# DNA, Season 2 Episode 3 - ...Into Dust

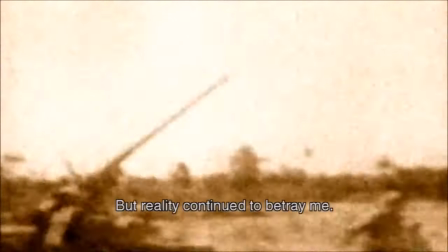0:26 The time has come to begin. I've kept you waiting long enough.
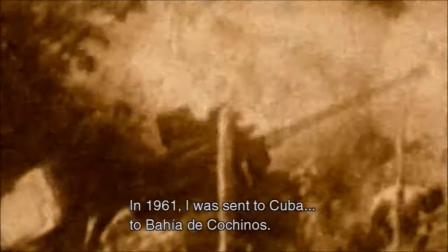0:31 Let's dive into a close read and analysis of Metal Gear Solid V.
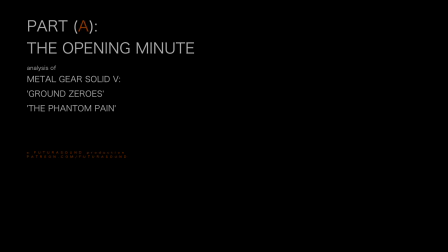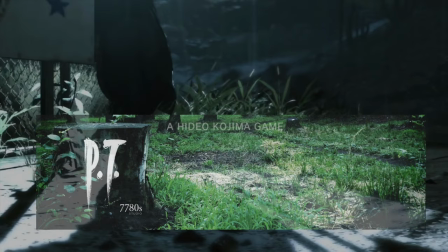0:45 MGS V opens on a static, low angle shot. Though reminiscent of the home screen for PT, it feels nothing like Metal Gear Solid.
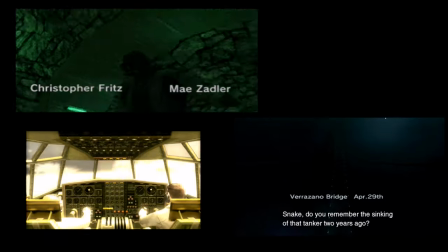0:57 Every MGS game before V begins roughly the same way,
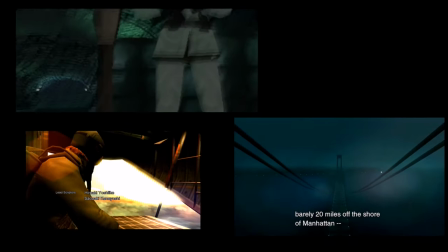1:00 sweeping high angle shots of the area of operations in typical Hollywood action movie style, juxtaposed with a mission brief voiceover.
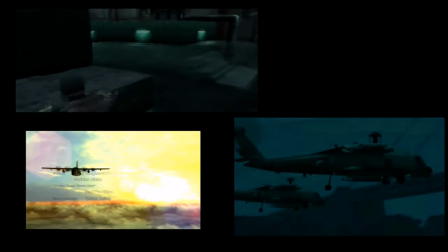1:09 The pattern is so integral to MGS orthodoxy that each act of MGS4 begins with its own variation.
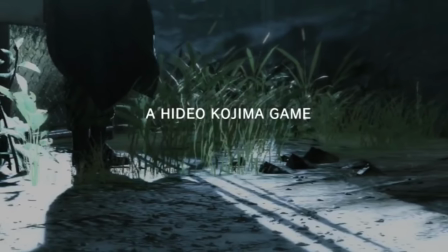1:20 The opening shot is motionless, confined, and most unorthodox of all, it's in a POV first person perspective.
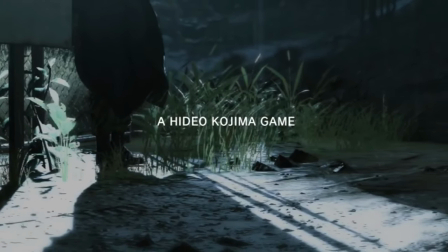1:27 It's facing downward at the least interesting and un-cinematic angle and shot possible.
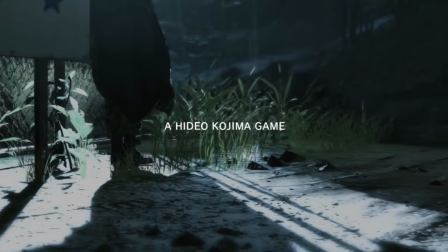1:32 There's no framing, no sense of staging. Nothing Hollywood about it.
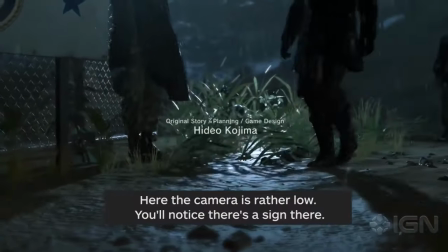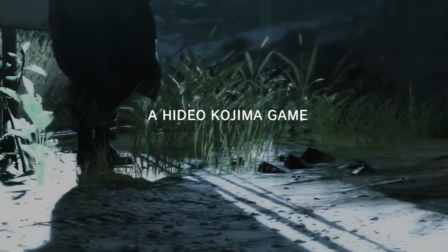1:56 But then in total contradiction with the realism surrounding him,
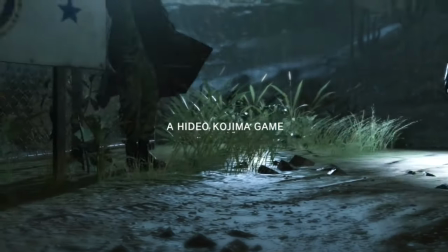2:00 the man we come to call Skullface makes a theatrical entrance stage left and under a spotlight, no less.
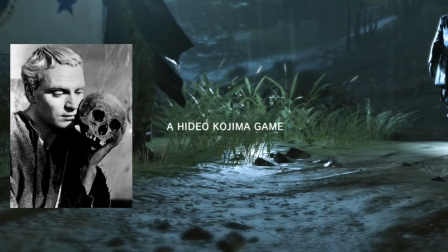2:08 As we'll come to see, Skull Face is a figure of many ironies.
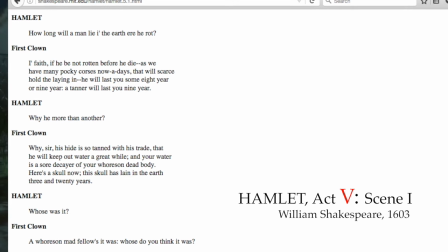2:12 Even this play-like entrance is ironic, since in a reversal of the classic Act V Scene 1 of Hamlet,
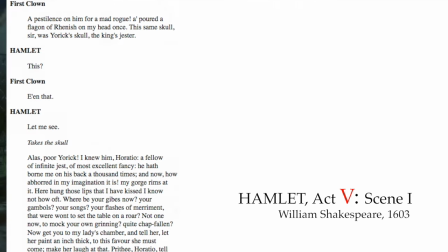2:19 tonight's monologue will be from, not to, a skull.
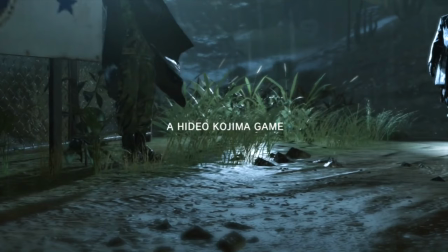2:23 A stage light also hints that no matter what you call it, tonight's events will also be something of a performance, a ruse.
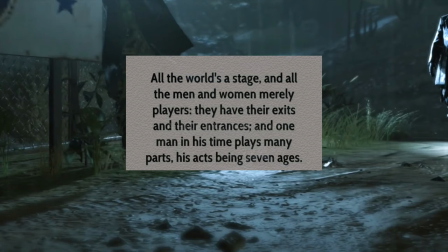2:30 A game where we, like this man called Skull Face, still have roles to play. This is the first case of a phantom spotlight we'll see, lights which aren't possible given the layout of the old prison area.
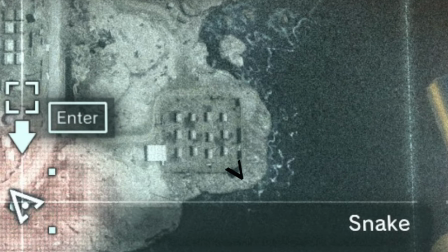2:43 The only spotlights we see in person I've marked here. The first phantom light based on its path would have to be here. I'll continue to point these out as we go on.
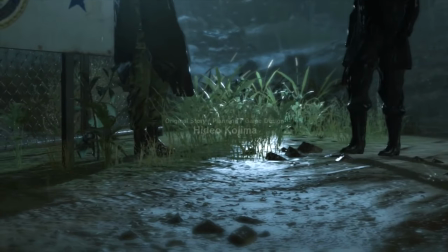2:56 A figure crosses directly in front, the camera angle obscuring his face. Within 4 seconds we are inside the memory of MGS2's tanker mission.
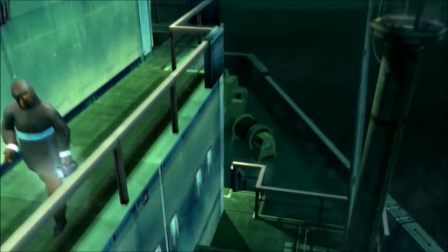3:04 It's in the rain, the marines with green ponchos, and of course, the stranger in western wear.
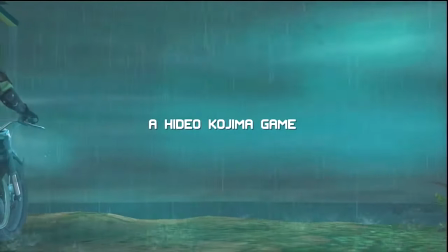3:09 Yet the rocky beach, the ecology, the rain, and the sign all conjure up memories of Peace Walker's opening as well.
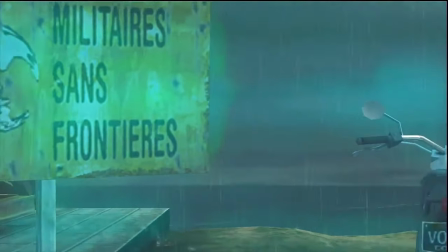3:16 This is just the beginning of MGS5's many synthetic combinations of what, on paper anyway, should not mix.
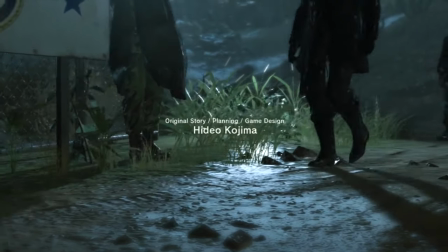3:23 As he moves down left to head off screen, the camera pans up as if to expose his face.
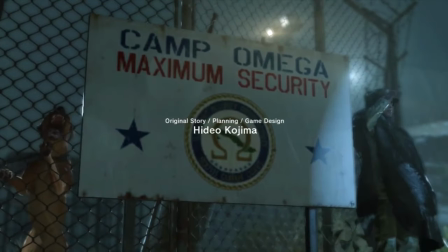3:29 But we're too late to catch him, just as Snake will be when he arrives momentarily.
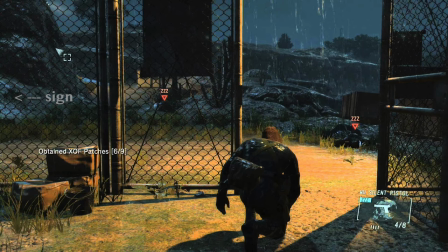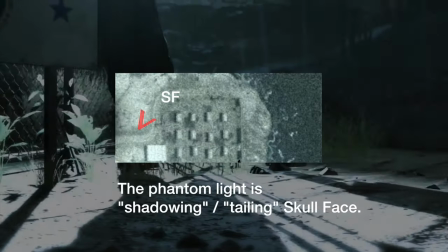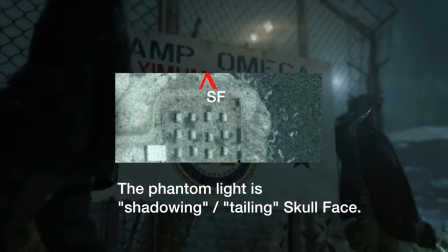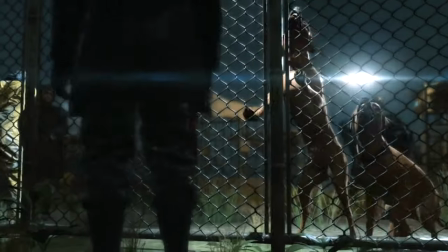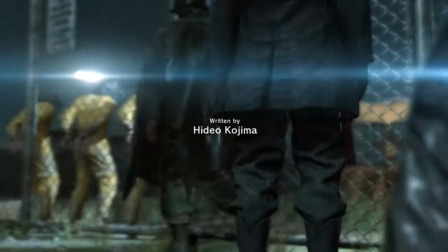3:57 Twenty-three seconds in, we get our first look at the figure's fleshy, wrinkled face.
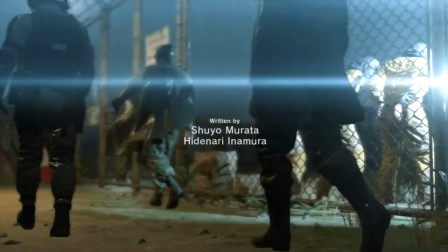4:02 What's left of it, anyway.
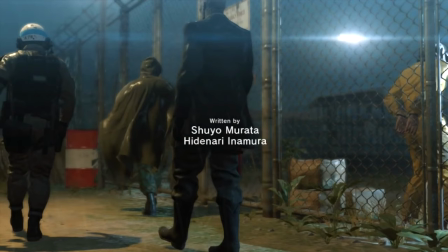4:04 It's here the memory of MGS shrivels and dies, like a dream recognizing itself as a nightmare, or a ghost recognizing itself as a phantom.
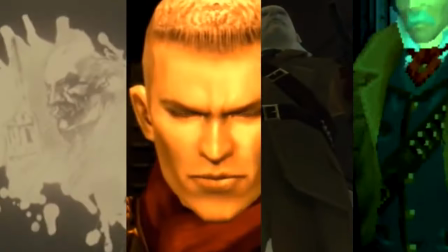4:12 Westernware or no, this is not Ocelot, not one we recognize. It's his corpse-like doppelganger instead.
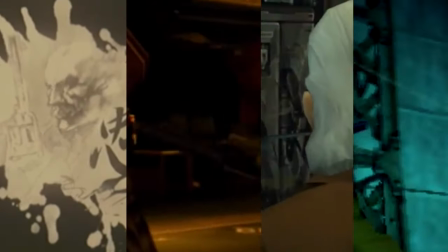4:18 A stand-in, a decoy. Nothing but the painful phantasm of Ocelot's memory.
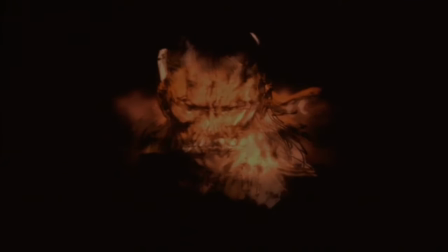4:23 Note the irony. Ocelot impersonates dead souls, whereas this is a dead soul impersonating Ocelot.
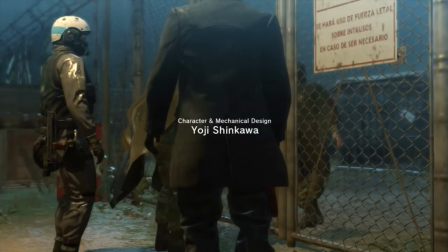4:33 This sign in Spanish is odd.